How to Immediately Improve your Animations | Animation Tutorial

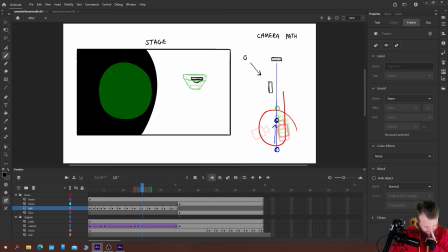Now it looks a little bit wonk there. And to fix that, I think we can just take
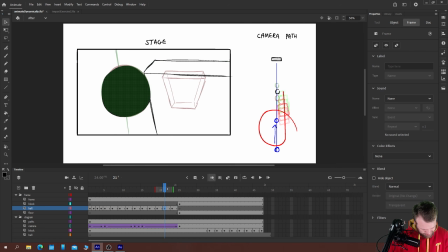our boxes as it closes in and just shift them over so that it's attacking more directly. If I just erase those sections for a moment, I can shift it over like so.
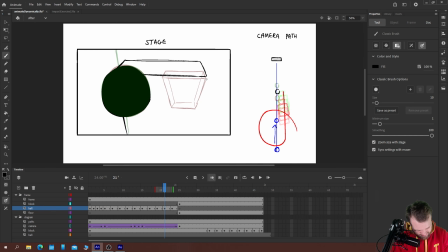Because you need to make sure that the viewer's eye doesn't have to move too much, which will allow you to follow the animation a bit easier.
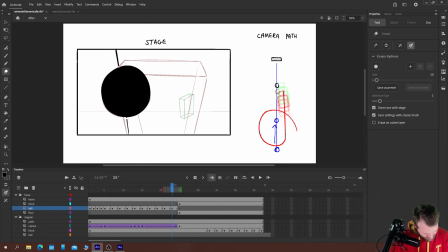So for example, in this frame here, it wouldn't be like this because we want the viewer's eye to stay with the ball to make it nice and easy. So what we'd probably do is just scale it up like so that it smacks dead on.
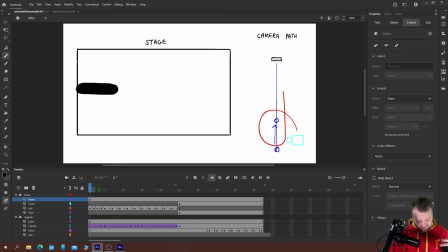Okay. Bomb. So we now have our camera whipping around, following the ball along here.
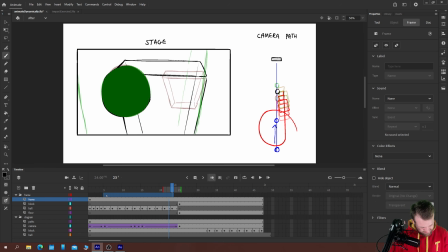Okay. And the ball rushing down to hit the box. So then the last thing is to choose where your final frame is.
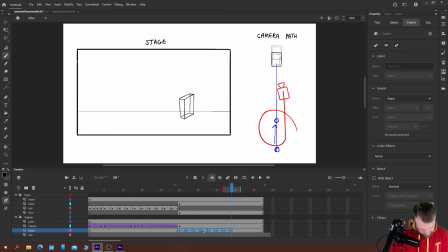And I've already animated the box falling over. Like so. So at this point, I think I'd like the camera to cut. So we'll do it here. Excuse me, I just put a blank keyframe there when what I need is a keyframe. I'd like the camera to cut.
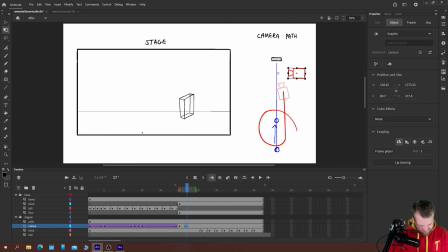I'd like it to position itself from the side, so in a similar view to the original shot. But I'd like it to quickly zoom out a little bit. So we'll classic tween that so that it backs off a little as it falls over.
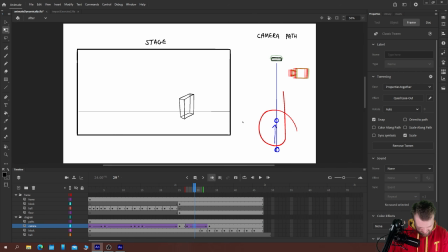If we add in some ease out as well, that will make it settle into that movement a little bit. So what we've got now, if we add to our camera path, is we do have a direct cut, the first cut of the camera. And all it does is back off a little bit. And we'll make that camera path red.
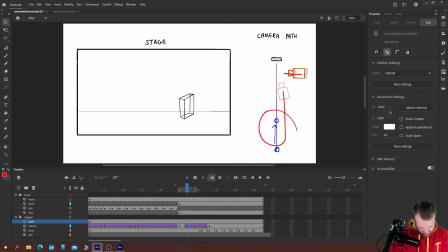Okay. So bam, it cuts. We have our ball here. Oops, that's white. Let's take a blue. There you go. Pretty much there at this point, or maybe even our ball's even there at this point.
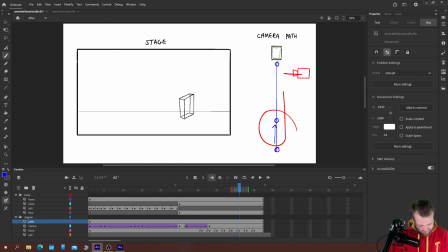This is where it hits and knocks over our object. Okay. So we have the block falling over here. I'm just going to go back to my before frame and I'm just going to copy
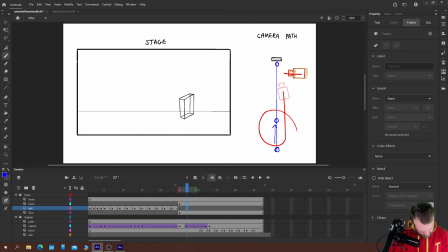these frames because there's no point in me drawing them twice. And from, let's say, here, we can paste those frames. Now you can see straight away the difference. Okay, so if we just add in all those so that it maintains on the screen for us.
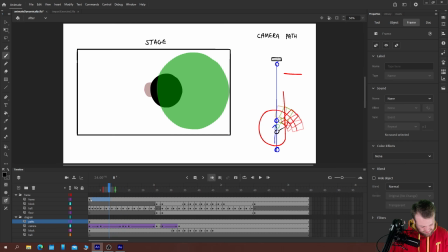We have our ball flying towards the camera, which adds loads of dynamism straight away.
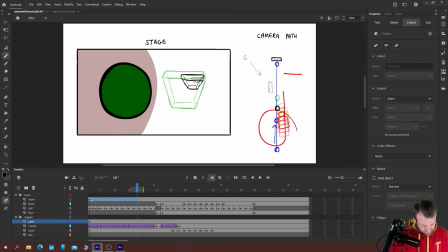The camera whips around in a quick pan, follows our ball down towards the block before.
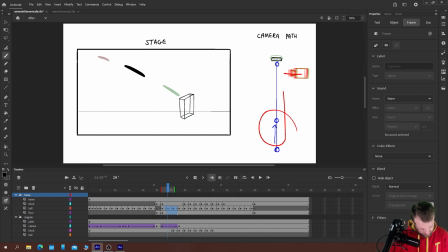I mean, we'd probably start from here rather than there because we've just done all that animation.
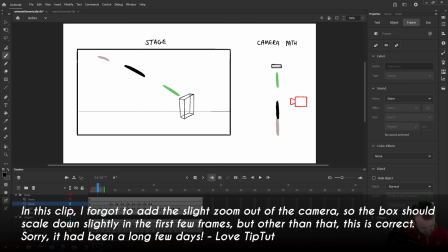So essentially we just replace those first 3 frames. These first 3 frames here where the ball just whips towards our box and then it hits it and knocks it over. The bit where it's just whipping towards the box, we've made so much more dynamic
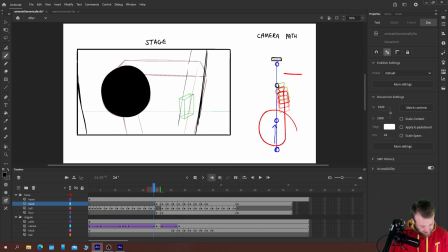by adding cinematography and camera movement to the exact same action.
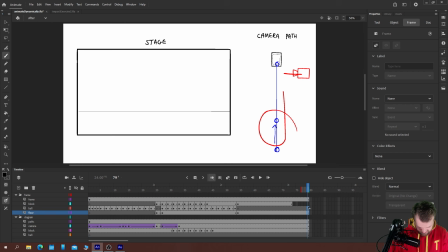So let me show you something. Let's watch the first one.
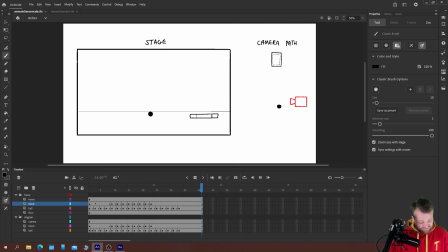Perfectly acceptable animation. Nothing wrong with that at all. Okay. Ball flies through the air, hits the box, knocks it over. Now let's watch the next version.
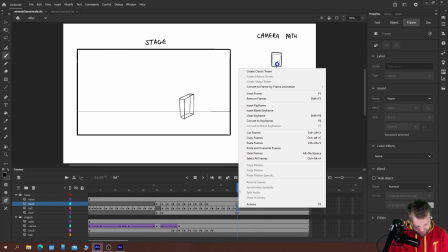Tell me which one you prefer in the comments below. It's okay if you prefer the first one.
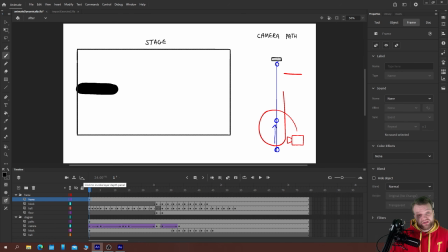There's definitely a style of animation that suits that.